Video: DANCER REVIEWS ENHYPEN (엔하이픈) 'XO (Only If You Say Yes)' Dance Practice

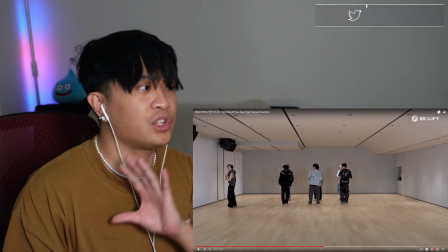What I really like about everything after that is the fact that they actually kind of split off into mini sections for whatever the part that they have to do.
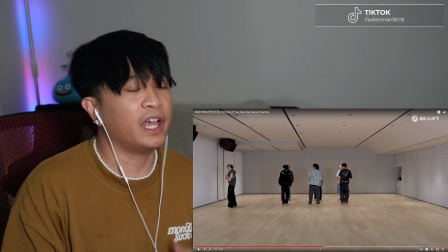And I think this is such a cool way to kind of like let other members breathe when you have to
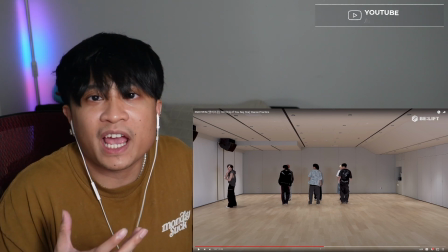dance for like three and a half minutes or maybe 3 minutes of an entire song, right?
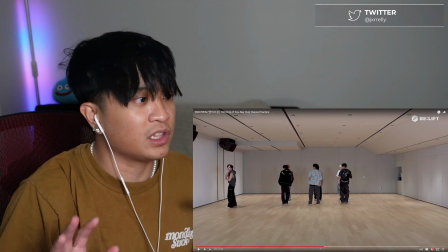So this is a great way to just let other people rest, basically.
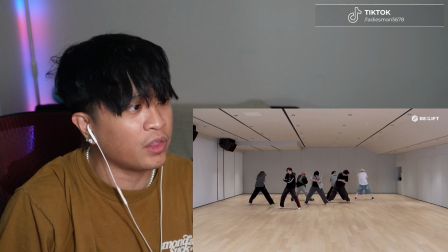And at the same time, it's cool that they have accent choreo that really match the way they all dance here.
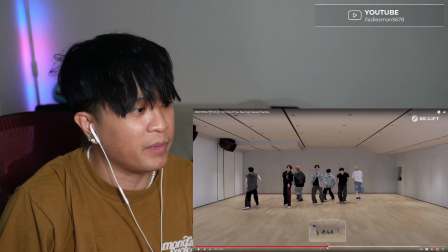So I think what's cool here, they have this diagonal formation after he gets back into formation.
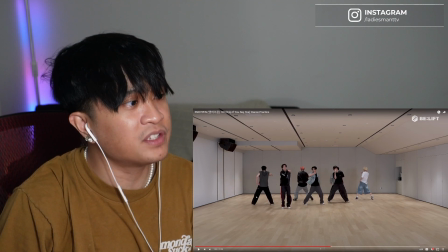And how they're facing backwards, and then how these three are facing towards us.
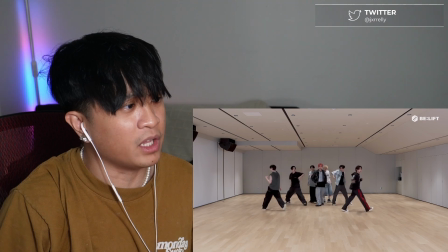Column formation, and we get a little bit of an effect right there. Yeah.
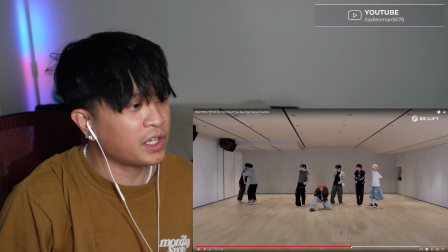Another mini section here with these two. And again, as you can see, like while they're doing their mini section here on the right, they're here,
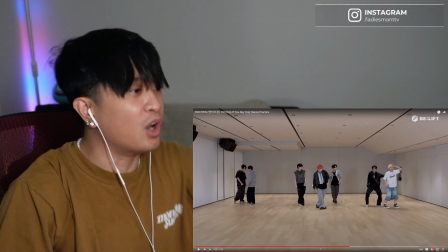the rest of the members are actually, you know, this is the time to breathe for them as they pose,
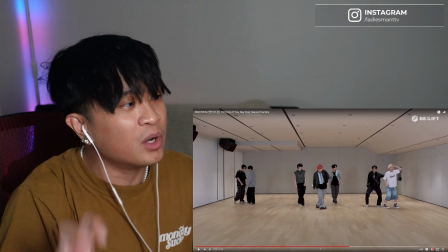as they're still in performance mode. This is the time to breathe.
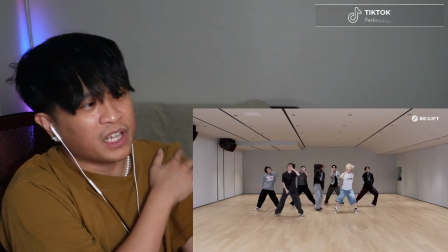And I actually really like everything after the chorus. It was like very groovy, just very chill until they get here.
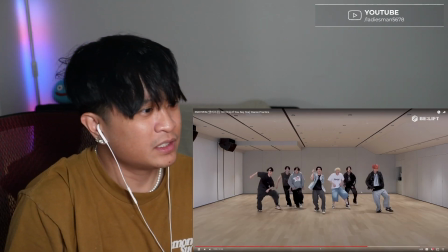Again, great levels. Man, I've been pausing. Damn, I've been pausing a lot.
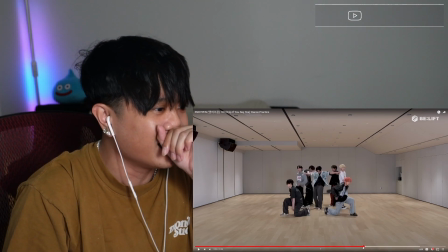Sorry, fuck. But look, great levels, man.
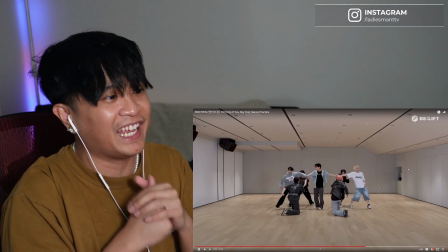Like, there's so much things to like appreciate about this group when it comes to their formations.
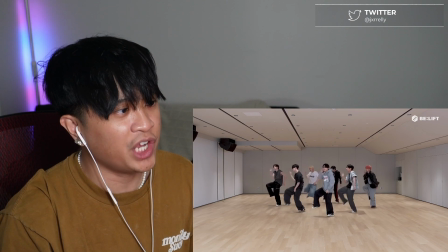Love the change up for the chorus here.
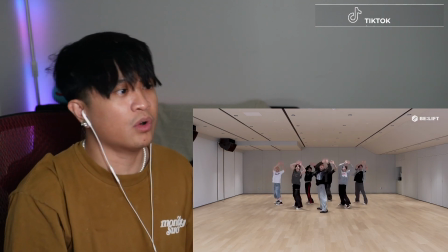And then they redo the second half of the chorus.
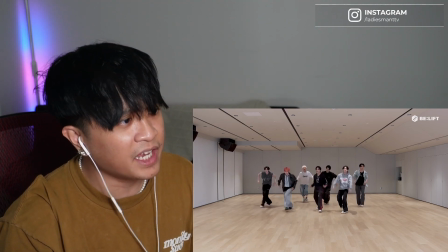Again, super straightforward, except it just has the in-betweens that people just have to watch out for when actually learning this.
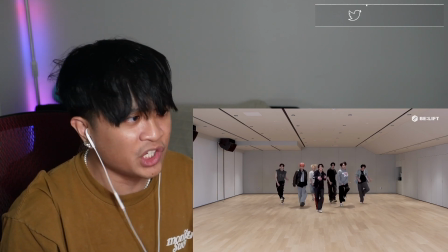Nothing too crazy. I think the only challenging part to the other challenging part
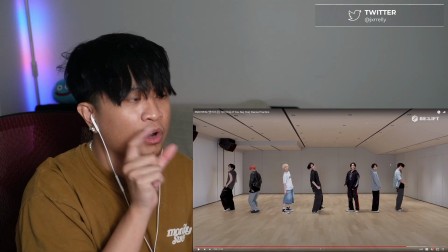about learning this or the chorus in itself is actually matching them,
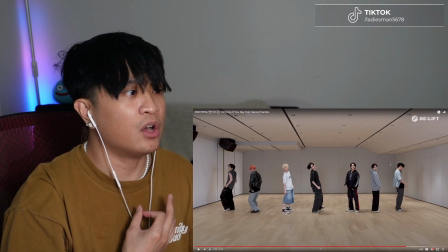matching their textures, how they actually perform it.
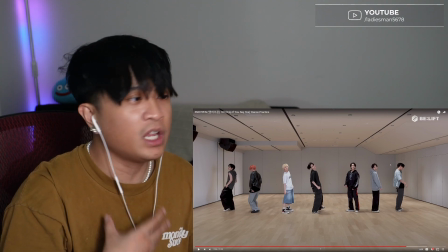I think that's the biggest part, because a lot of it isn't really intricate movement, but it's rather how they're doing it and how they actually use their shoulders,
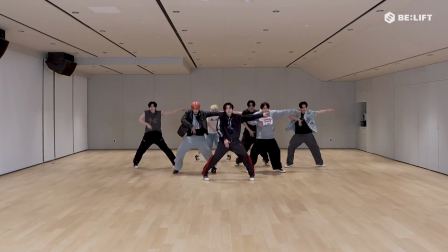their chest is what you actually want to be looking at when it comes to trying to perform this or learn this.
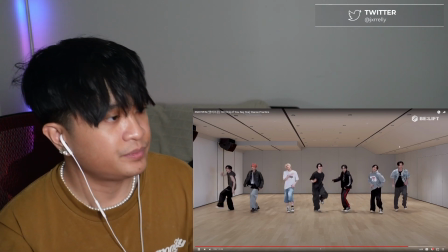A little groovy right here.
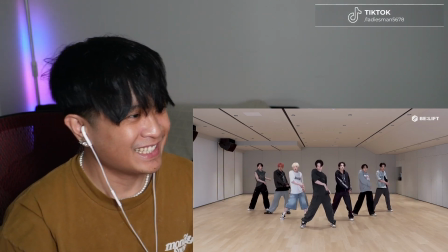A footwork. Ooh, yeah.
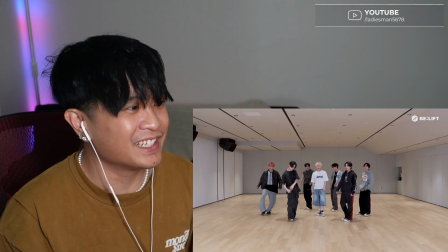Again, nothing crazy. It was about the attitude behind it.
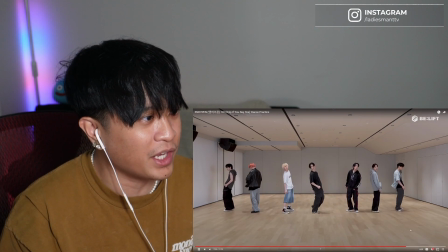I'm going back to the line where they have it here, where they kind of groove it out, vibe out a little bit, right?
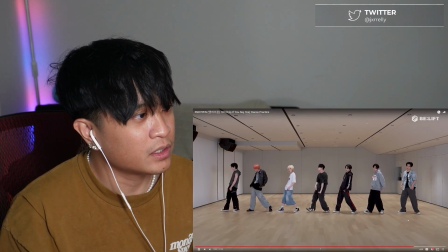It's after the footwork. Patience. Love this part right here.
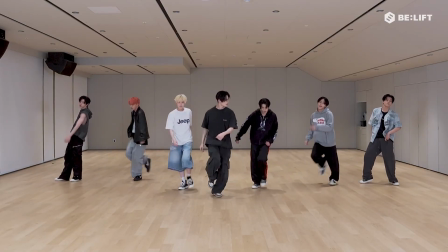After the footwork, they kind of like lean back and then they start going forward to, I guess, the next formation, which I think is the V formation.
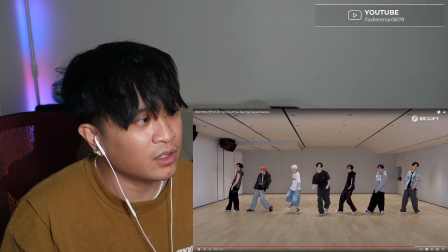So after the footwork here, breathe out a little bit. There's the V formation.
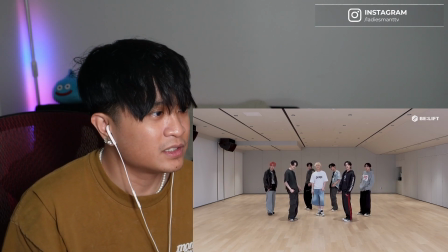God damn, bro. Smooth as hell, bro. They know what they're doing.
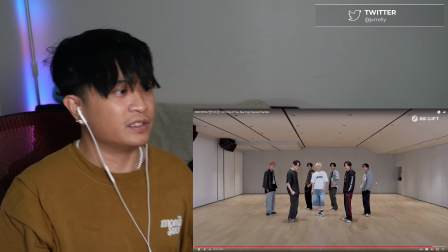They know what they're doing. Oh, yeah. As you guys should celebrate.
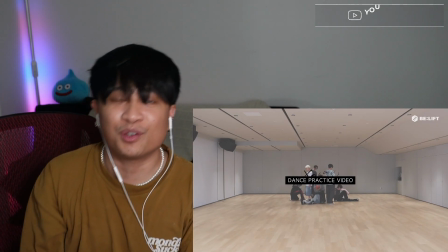Hope y'all learned something about their formations and how they execute the choreo. I will be breaking down more ENHYPEN dance practices in the future.
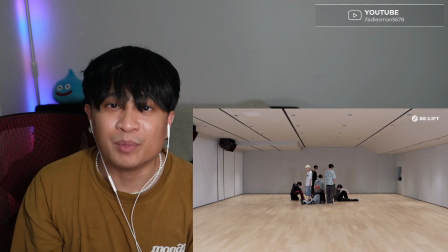And if y'all love ENHYPEN, don't forget to subscribe. I'm out.